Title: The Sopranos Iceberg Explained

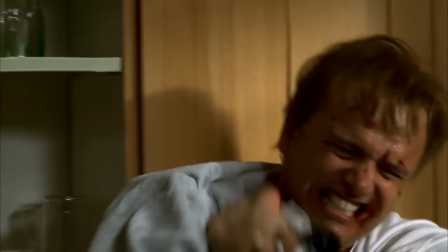(20:11)
Though the leading theory of course is that it was Ralph who killed Pai Amai, and of course this was something that David Chase openly admitted to during an episode of Talking Sopranos.
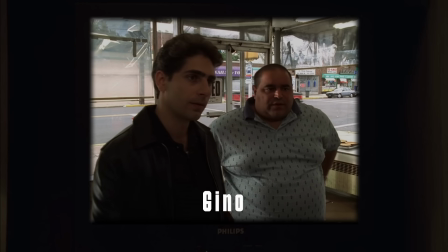(20:21) Gino, what can I get you? Oh! It's alright Dougie, let him go first.
Gino is the name of the character in the donut shop with Christopher.
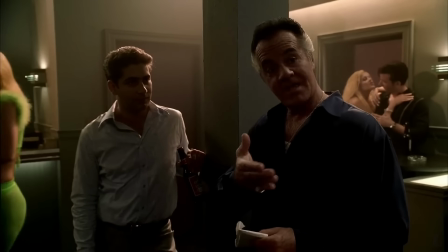(20:27)
This character only appears in this episode, but it is played by the same actor who would eventually play Vito.
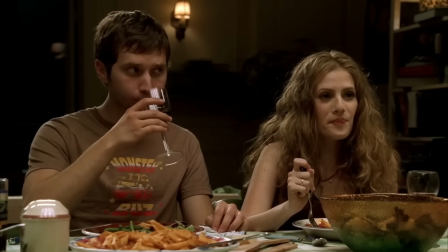(20:32)
Little bit of a weird fourth wall plot hole-y thing that you'll catch the second time you rewatch The Sopranos, or first time if you're observant enough.
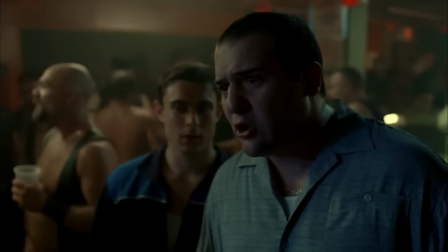(20:39)
Gino appears in Season 1, Episode 8, The Legend of Tennessee Moltisanti,
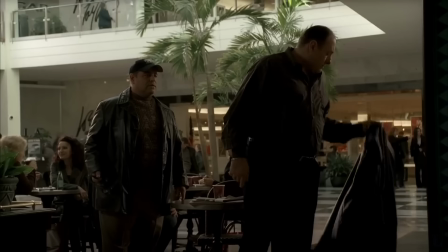(20:43)
while Vito's first episode was not until Season 2, Episode 6, The Happy Wanderer, which is actually my favorite episode on The Sopranos.
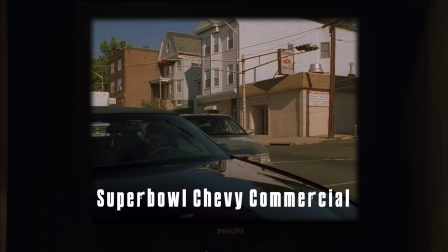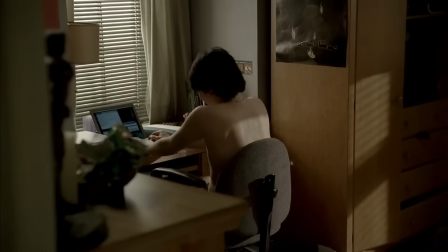(20:57)
This was a Chevy commercial that aired during the Super Bowl last year in 2022.
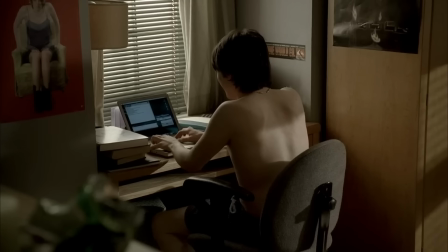(21:01)
The ad features Meadow and AJ reprising their roles for the first time in roughly 15 years. As alluded to earlier,
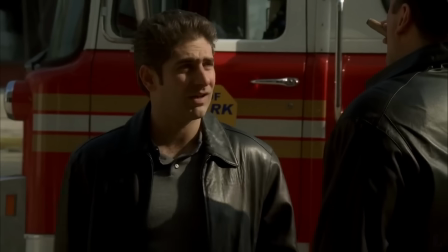(21:08)
the Scenic Media YouTube channel analyzes this commercial in great detail to illustrate that the commercial is canon and confirms the notion that Meadow is alive and well, but that Tony,
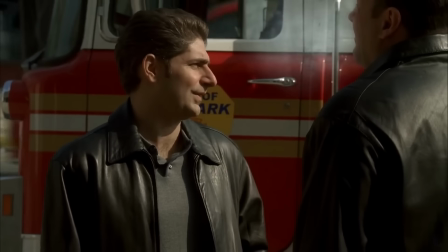(21:17)
AJ, and Carmella were murdered 15 years ago to this day. I implore you to check that video out.
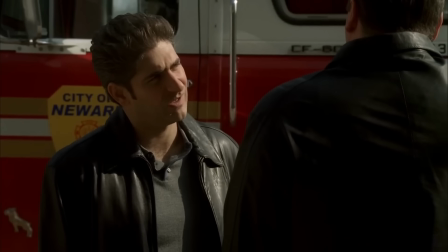(21:22)
Just to summarize a bit on what he calls out though, Meadow is wearing three different pieces of jewelry, each symbolizing a member of her family that's passed away,
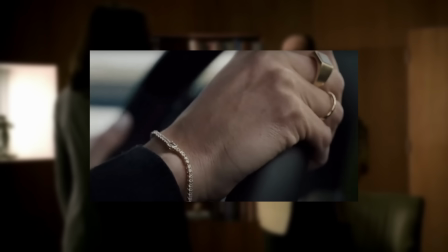(21:30)
with the black rectangle onyx being a reference to that controversial cut to black ending or the end of tony's consciousness two aj first appears in
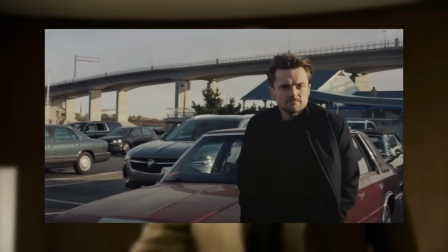(21:38)
the commercial and is shot in the foreground with a hearse in the background three the way in which aj is portrayed in this commercial sort of suggests that he's not real
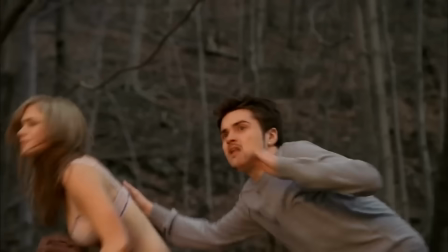(21:46)
but rather a ghostly manifestation to appear for this fleeting moment the scenic media youtube channel takes a step further to suggest that
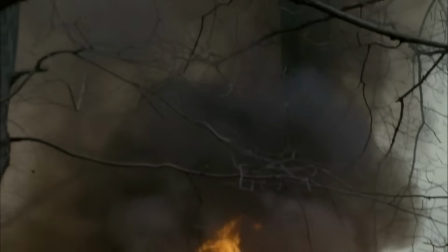(21:54)
he is appearing for meadow to once and for all move on from her grief, as she is pregnant and needs to move on.
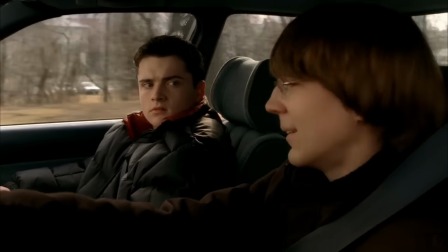(22:00)
Here's why we can assume this. Number one, during the beginning of the commercial, where Meadow is driving from New York to New Jersey,
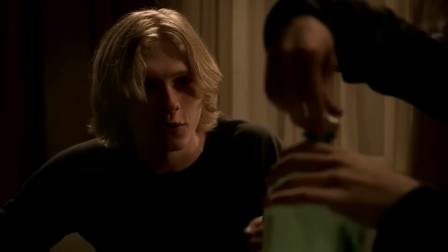(22:07)
it is a one-to-one identical opening from the Sopranos opening, except for one crucial detail.
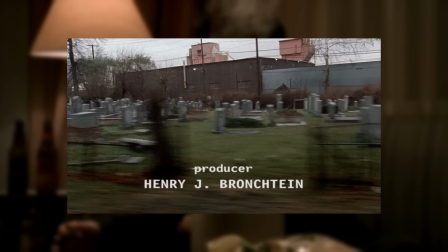(22:13)
Tony passes a funeral, while Meadow passes a playground.
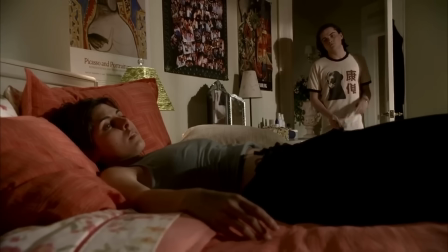(22:18)
This must suggest children in her future. Secondly, she is wearing an engagement ring.
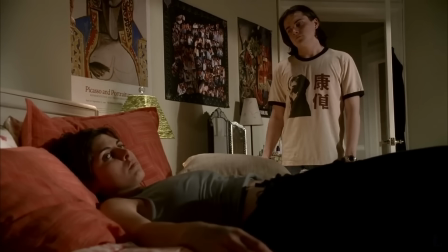(22:23)
We can assume she is married to Patsy's son, or she has a new fling who isn't connected to the Mafia at all.
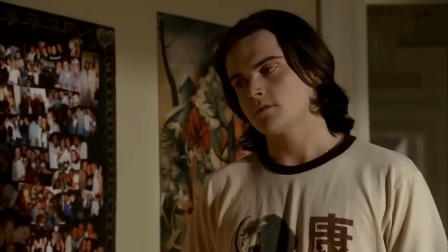(22:29)
Again, big shout-ups to Scenic Media on YouTube. Link to his video in the description.
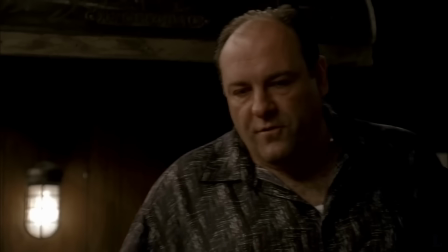(22:34)
To add to his analysis, there's also a shot that depicts Meadow totally nailing her park job against the curb.
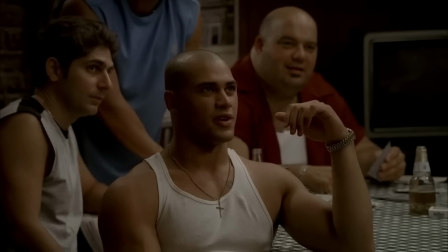(22:40)
So is this a callback to her taking those three attempts from way back during the finale, Made in America?
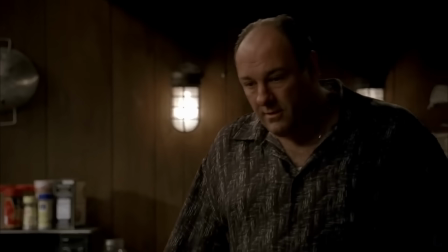(22:46)
Let me know what you think in the comments.
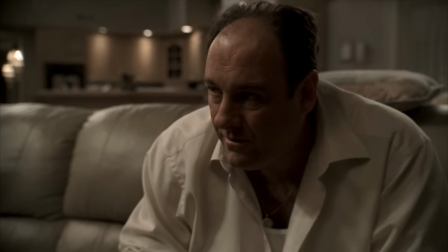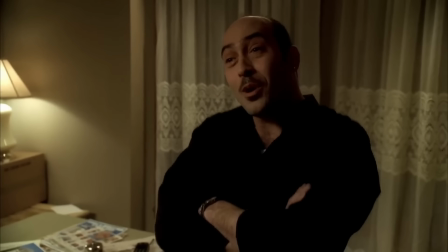(22:55)
Most of us watch The Sopranos either streaming it on Macs, or you may own a physical copy of the series.
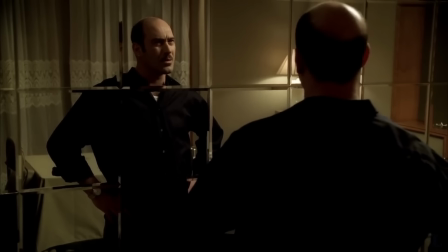(23:00)
While the show was on air for those eight years, there are a few very interesting moments that were re-taped or taped over due to concurrent events at the time,
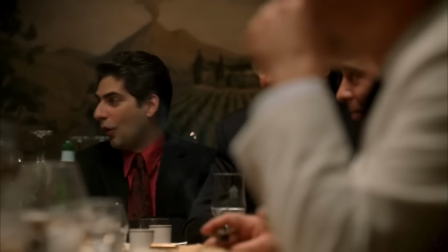(23:08)
or even in the case of this scene,
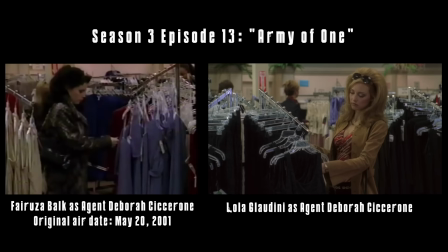(23:12)
where I can't pronounce her name in real life, but it's basically the chick from American History X,
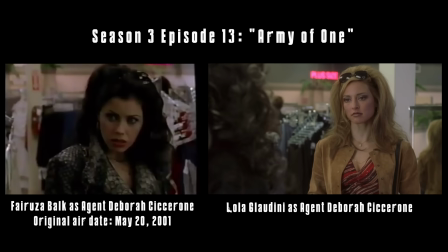(23:18)
and she was actually the actress that first appeared as the FBI agent in season three before ultimately being replaced.
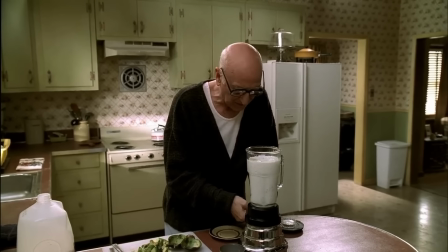(23:24)
Kind of like a lost history trivia. Anyway, after the tragic events of 9-11, HBO made the decision to remove the towers from the show's opening in perpetuity.
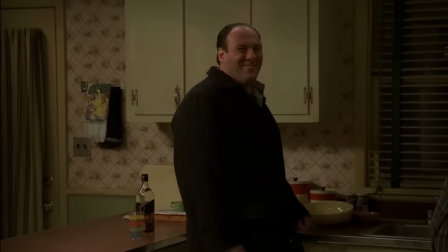(23:33)
Tony does mention the tragedy later in the series, though,
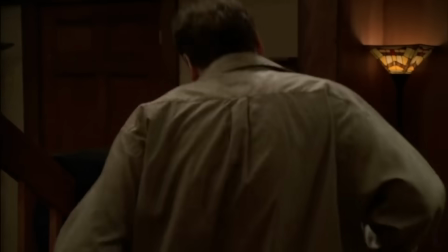(23:36)
so we can infer from this that The Sopranos does in fact take place in our universe, and not some parallel one where the tragedy never took place.
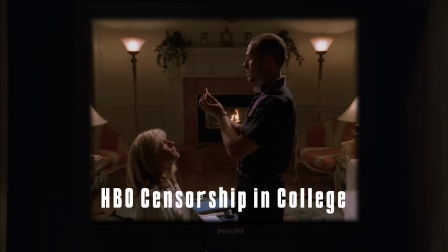(23:44) This is the body of Christ that was broken for you.
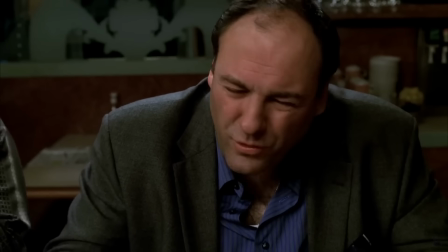(23:53)
I have read before that HBO May initially censored or at least contemplated censoring Tony murdering Febby when it first aired on February 7th, 1999.
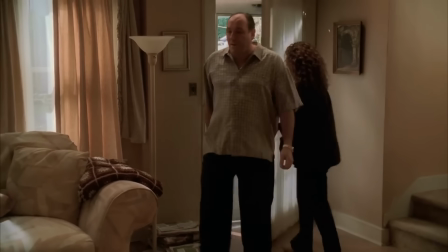(24:02)
You have to remember this was during a time when an anti-hero to the extent of Tony Soprano was pretty unheard of.
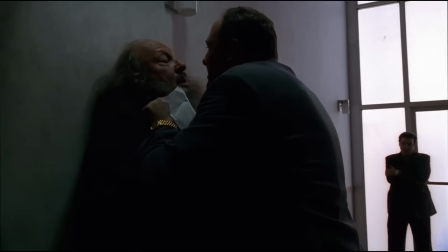(24:07)
Chase and crew were really innovating with pushing the envelope on how much they could get away with without coming off as tasteless.
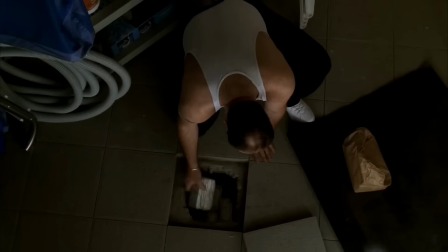(24:14)
This was a huge risk and may have resulted in ratings tanking and possibly the abrupt end of the show as we know it.